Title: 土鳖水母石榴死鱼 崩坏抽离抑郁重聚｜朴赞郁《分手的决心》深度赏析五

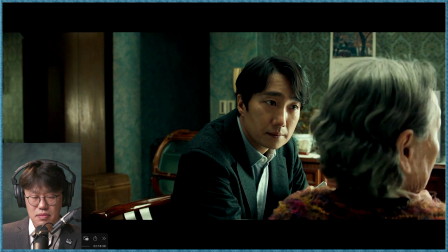然后这个星期一的事情他这个时候问了这句话之后
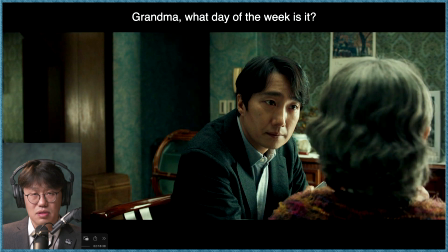发现老太太其实对自我的这种认知已经非常的模糊了他已经非常的糊涂了可能是老年痴呆症的这种表现他甚至不觉得自己是一个老人所以当他叫他奶奶的时候
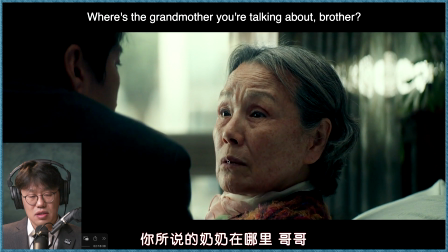他是往旁边在看说你在跟谁说话这个举动就让海俊继续觉得说
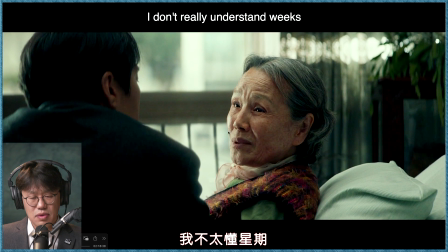哇那你连星期都不懂他就很快明白了
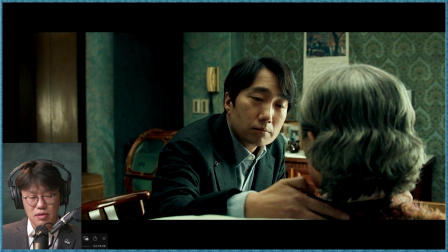看他又快速演动了因为他这要面临的崩坏的危险了
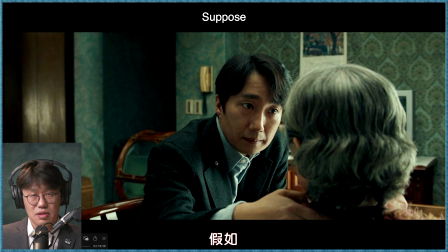我的判断力呢我的自我形象我自己对自己的认识呢我完完全全被被骗了
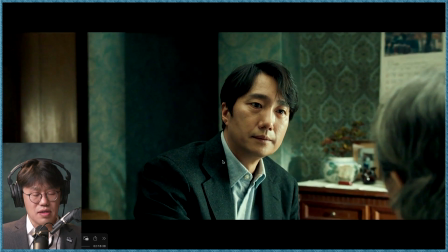他知道说原来其实瑞莱把这个念头埋在了老人的心中就是我来就是星期一瑞莱在某种程度上它是非常persuasive很有说服力的他居然能把这样的一个其实短期记忆已经丧失的老人给他预埋那么多可能的问题是我来就是星期一正寅机的物等等对吧
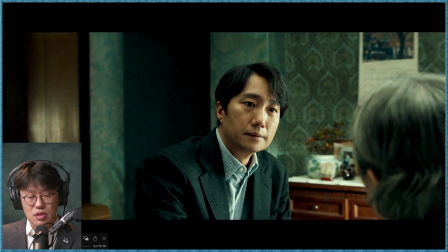之前都已经建立过了再次用这个变焦镜头
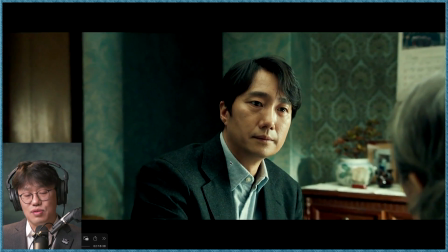这就是有点悬晕就是晕了这是vertical的那种表象
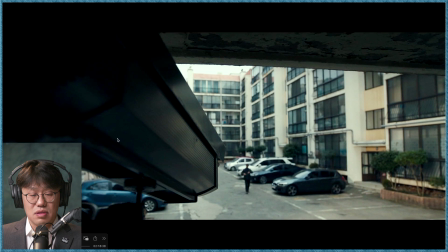镜头一转出来之后这当然是监视镜头的摄像机然后通过不同时空的平行剪辑把瑞来和海郡在这个事情上海郡获得真相重走瑞来当时走的路的
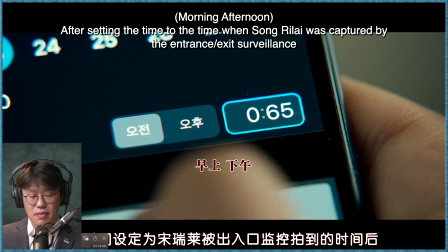一段快速的交代了一下非常methodical他的这个方法
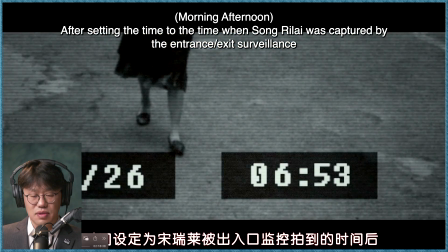就一定要是说分秒不差然后一步都不差
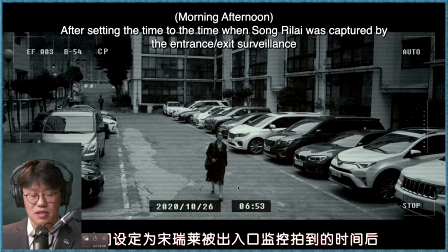我一定要用这个秒表掐着几分钟怎么怎么样几分钟怎么怎么样
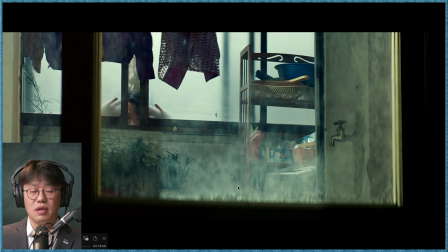然后当然在到了这的时候朴在玉就在镜头设计上就有更多的野心了就是我要实现镜头内的蒙太奇了
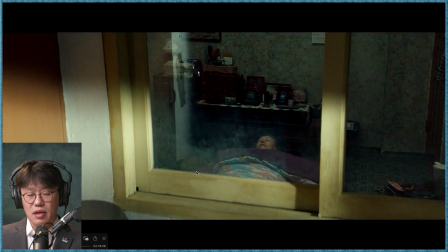主观镜头在外头看早晨几点他来他还在睡觉瑞来当时应该是几点来的
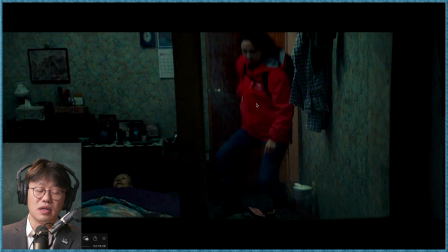然后穿的衣服是红衣服一旦就是说瑞来变得
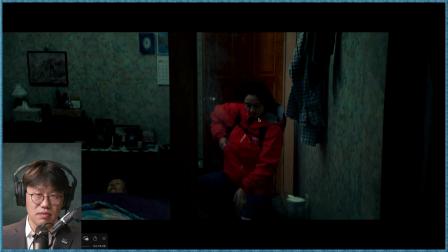就是说非常在海军心中非常危险非常可怕的一个时候瑞来基本上就是红衣服当然他自己面临危险的时候
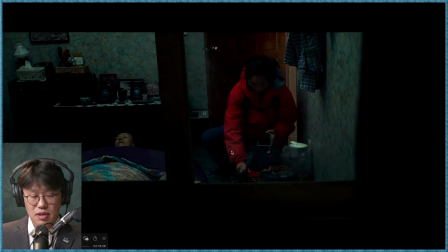他也是红衣服然后手机当然也是红的这些事情都是危险的
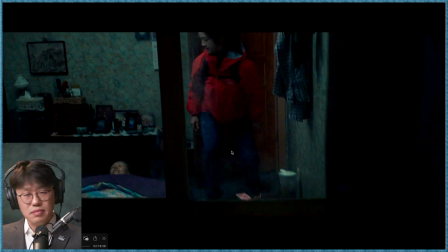换了手机这个当然是大概率就是这样发生的
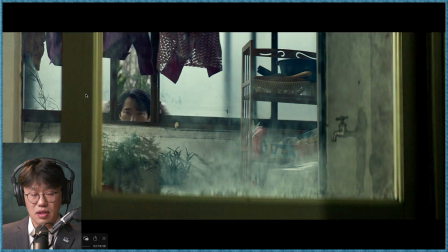这是导演通过他的猜测和现实的这种回放
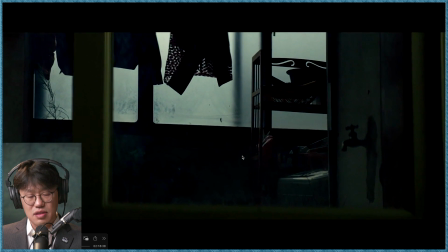把他们不光交代现实也连接认知这就是同镜头蒙太奇了
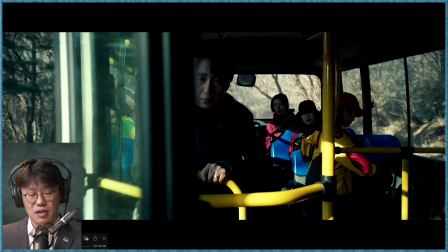对不对然后光线也在变化把不同时空放在同样的一个镜头里头
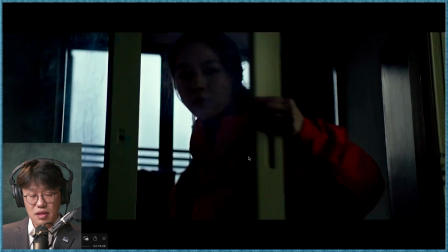当然这个就是你看他拉这个门浴室的浴缸的门
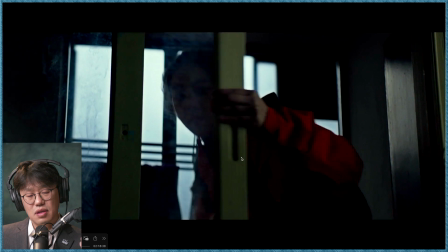然后这边就是车门对吧这种匹配就是他一定得先有一个想法
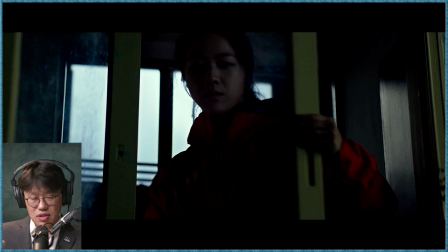然后他最后他就直接甚至故事版上都已经画出来了
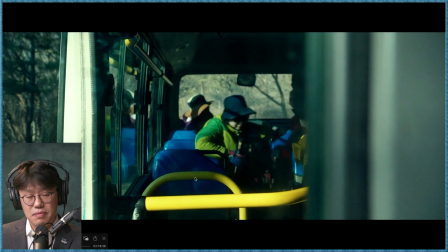就是很精确了然后很仔细然后随着时空在变
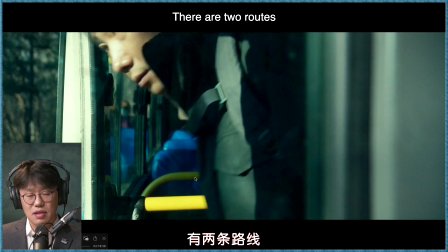然后人物不停的变这边刚才是瑞来关门
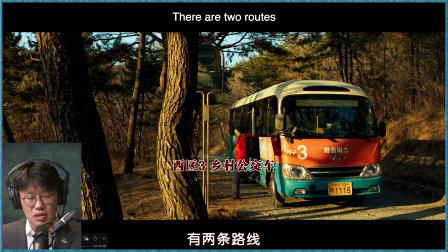这边就是他下车然后下车之后就再接瑞来本身
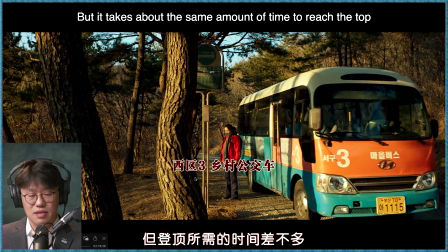很高效然后也完完全全没有任何混淆的意思
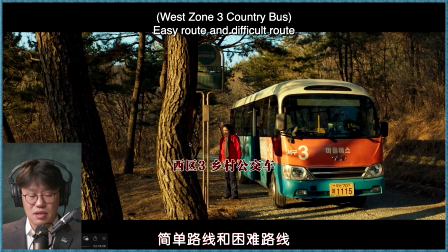这个哥们儿齐先生的声音也都已经在这个时候就扑进来了
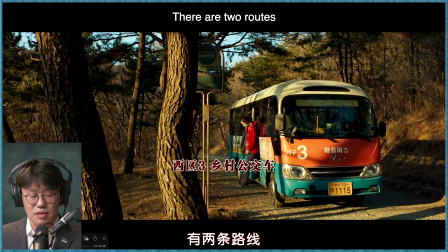他的YouTube直播给大家讲游水风的攀爬路线的直播